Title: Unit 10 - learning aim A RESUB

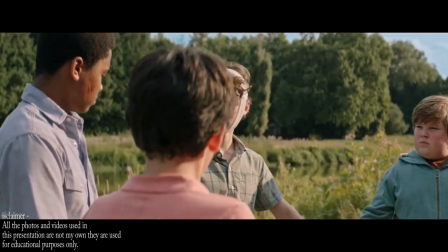[8:12]
They are also all wearing normal clothes with a few cuts and bruises to show that they fought hard to defeat Pennywise.
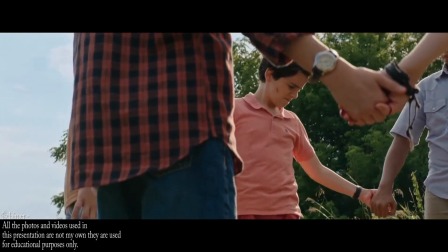[8:18]
Another element used in this scene is shallow focus. It is used when the camera is panning around all of their hands when they're making the blood vow.
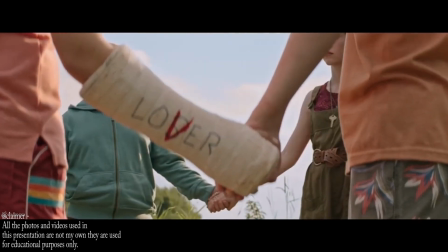[8:26]
The use of shallow focus is significant as it makes the audience direct their attention to it.
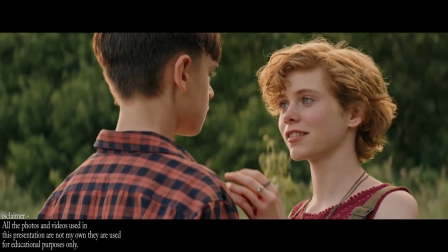[8:32]
Once again, music has been used to build up the suspension of when Bill kisses Beverly, which draws in the audience and makes them feel happy as he has finally built up the courage to kiss her.
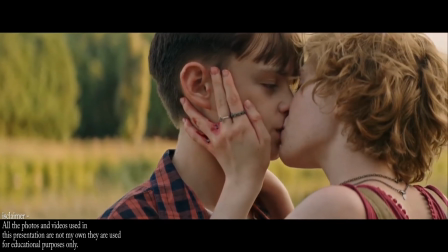[8:41]
Again, these conventions are not normally used at the ending of a horror, so this is where King has made it unique.
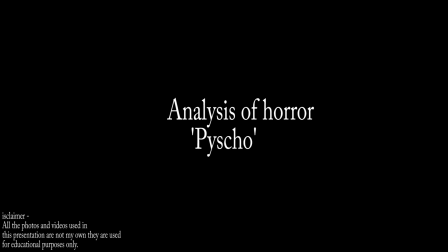In the opening scene of Hitchcock's Psycho, you are straight away hit with the tense music, which then suggests to the audience that it is a horror and puts them on edge from the very start.
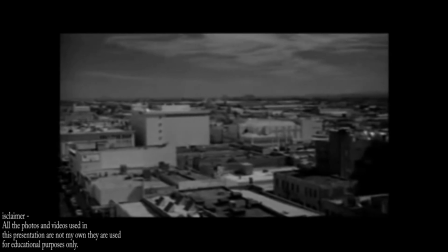[9:00]
It then calms down once the credits are finished, and it shows a panning/establishing shot of the location of where it is set.
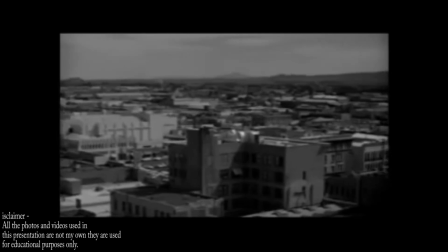[9:07]
This then eases the audience as the music is calmed down and it cuts to shots of the actors.
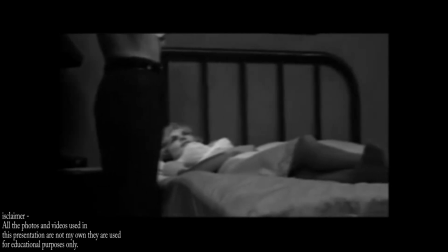[9:13]
The use of low-key lighting also adds to the atmosphere of the scene and makes the audience feel more aware of what is going on in the scene.
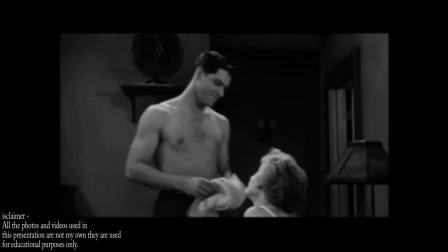[9:19]
The setting also shows no conventions of a horror movie in this scene, as it is shot in a bedroom in a city based in Arizona, which again eases the audience.
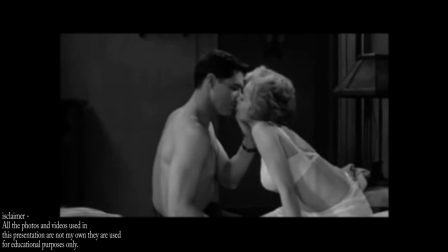[9:28]
There is not a wide range of shots and angles used in this scene, however many mid-shots have been used along with high angles.
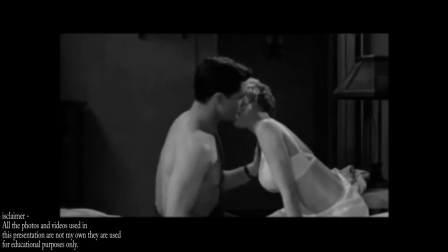[9:34]
This combination of shots and angles go well for this particular scene as not much has happened yet,
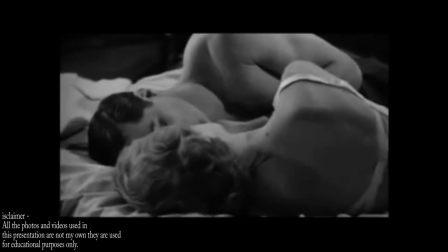[9:40]
so therefore it is relaxing the audience into the movie without creating too much drama.
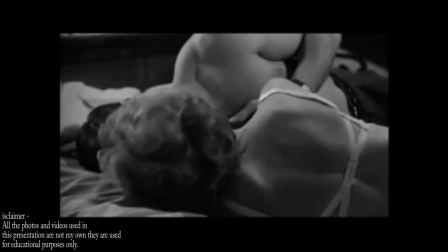[9:44]
This shows that Psycho does not convey the ideas and conventions of a traditional horror movie, which is what makes it different from other horror movies.
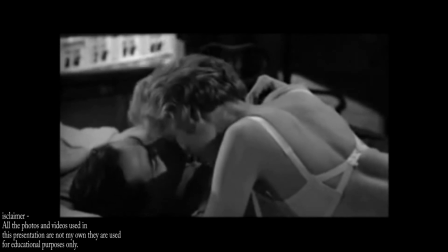[9:52]
Behind shots have also been used in this scene where both actors' faces cannot be seen, which would not usually be seen in a modern 21st film.
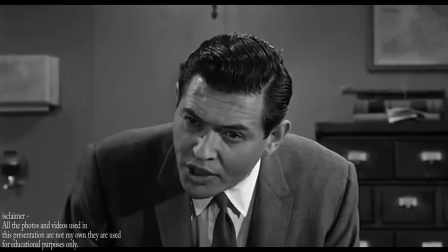[10:01]
In the ending scene to Psycho, both high and low angles have been used.
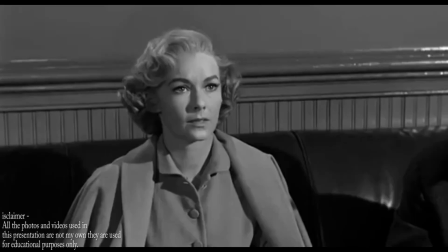[10:05]
A low angle was always used when the camera was on the psychiatrist, which could suggest that the director was trying to make him seem bigger than he actually is, because he was the leader in that room.
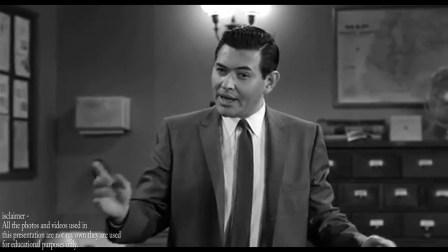[10:14]
This means that because he had figured out why Norman Bates had been like he was,
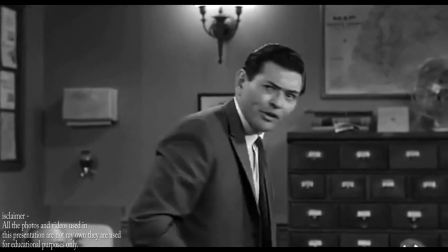[10:18]
everyone else in the room was intrigued to hear what he was saying, which is also why no one else speaks very much.
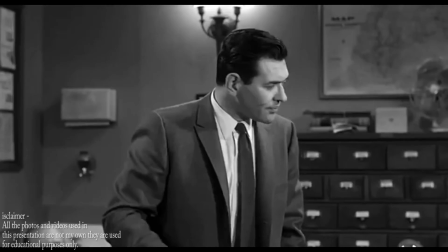[10:24]
It also links with how they used the low angles on everyone else when the camera was on them.
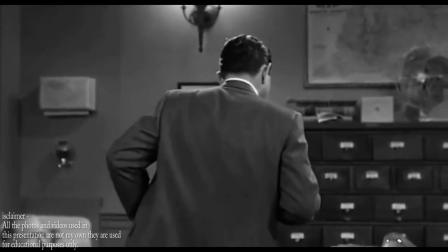[10:29]
This was to make them seem smaller and more vulnerable compared to the psychiatrist.
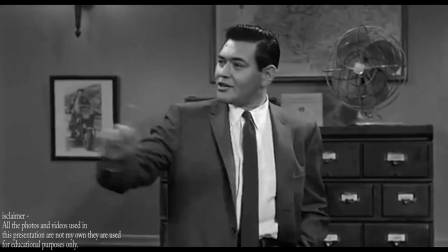[10:34]
Low-key lighting has also been used to build up a suspenseful atmosphere when explaining Norman's difficulties.
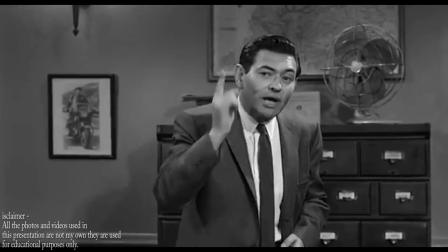[10:40]
This makes the audience also feel small and vulnerable because they too do not know why Norman acted like he did.
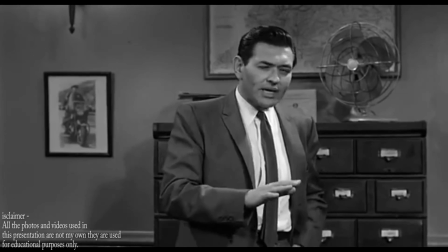[10:46]
So they, like the other actors in this scene, have to sit and listen to the psychiatrist's reasoning.
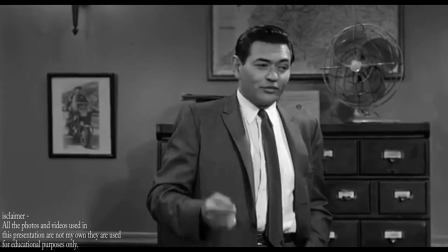[10:52]
No music has been used in this scene, only the use of dialogue from the actor speaking, which is what makes it more dramatic as it shows that it is serious.
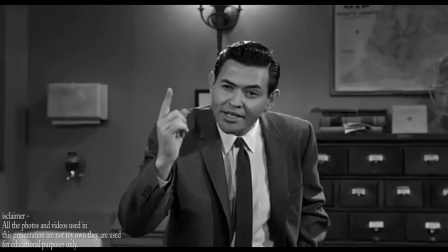[11:00]
The stylistic codes used in this scene are not the standard elements that would be seen at the end of a horror film.
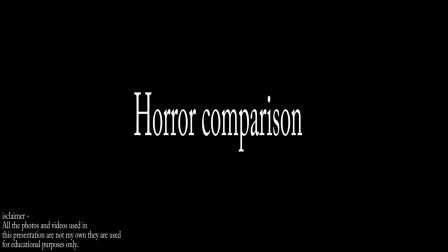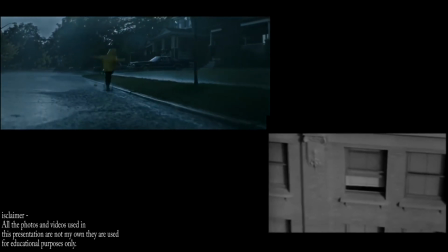[11:10]
Both It and Psycho have many similarities and differences between each other. Starting with the similarities, they both use low-key lighting.
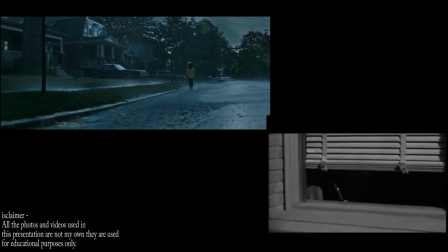[11:18]
This is an important element of mise-en-scene for a horror film as it creates shadows and tension due to its mysterious and dark atmosphere.
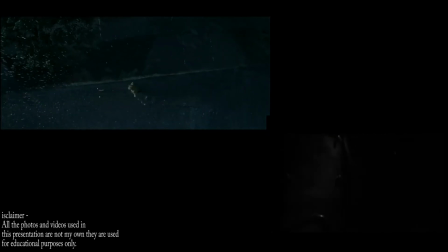[11:26]
It also sets the tone and mood and creates a dangerous enigma using shadows.
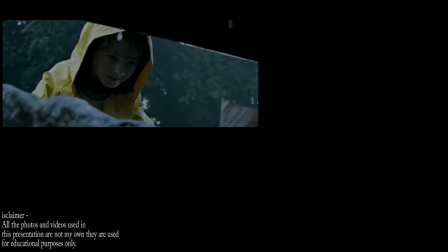[11:32]
Another similarity between the two is that they both use tense suspense-building music.
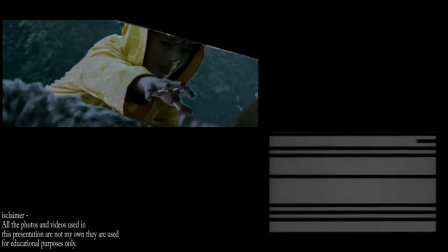[11:38]
It uses music where Georgie finds himself at the sewer about to take the boat back from Pennywise, and Psycho uses music at the very start of the movie with the credits.
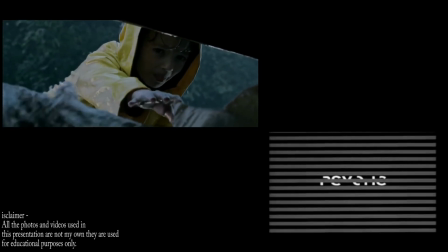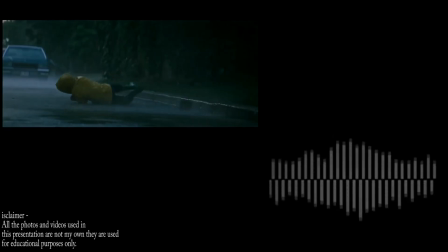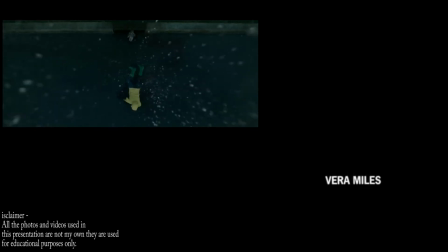[11:59]
So both these movies use music to build up suspension just at different times throughout the scenes.
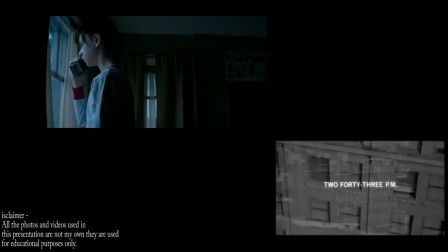[12:07]
Now on to the differences. Firstly, the settings are very different.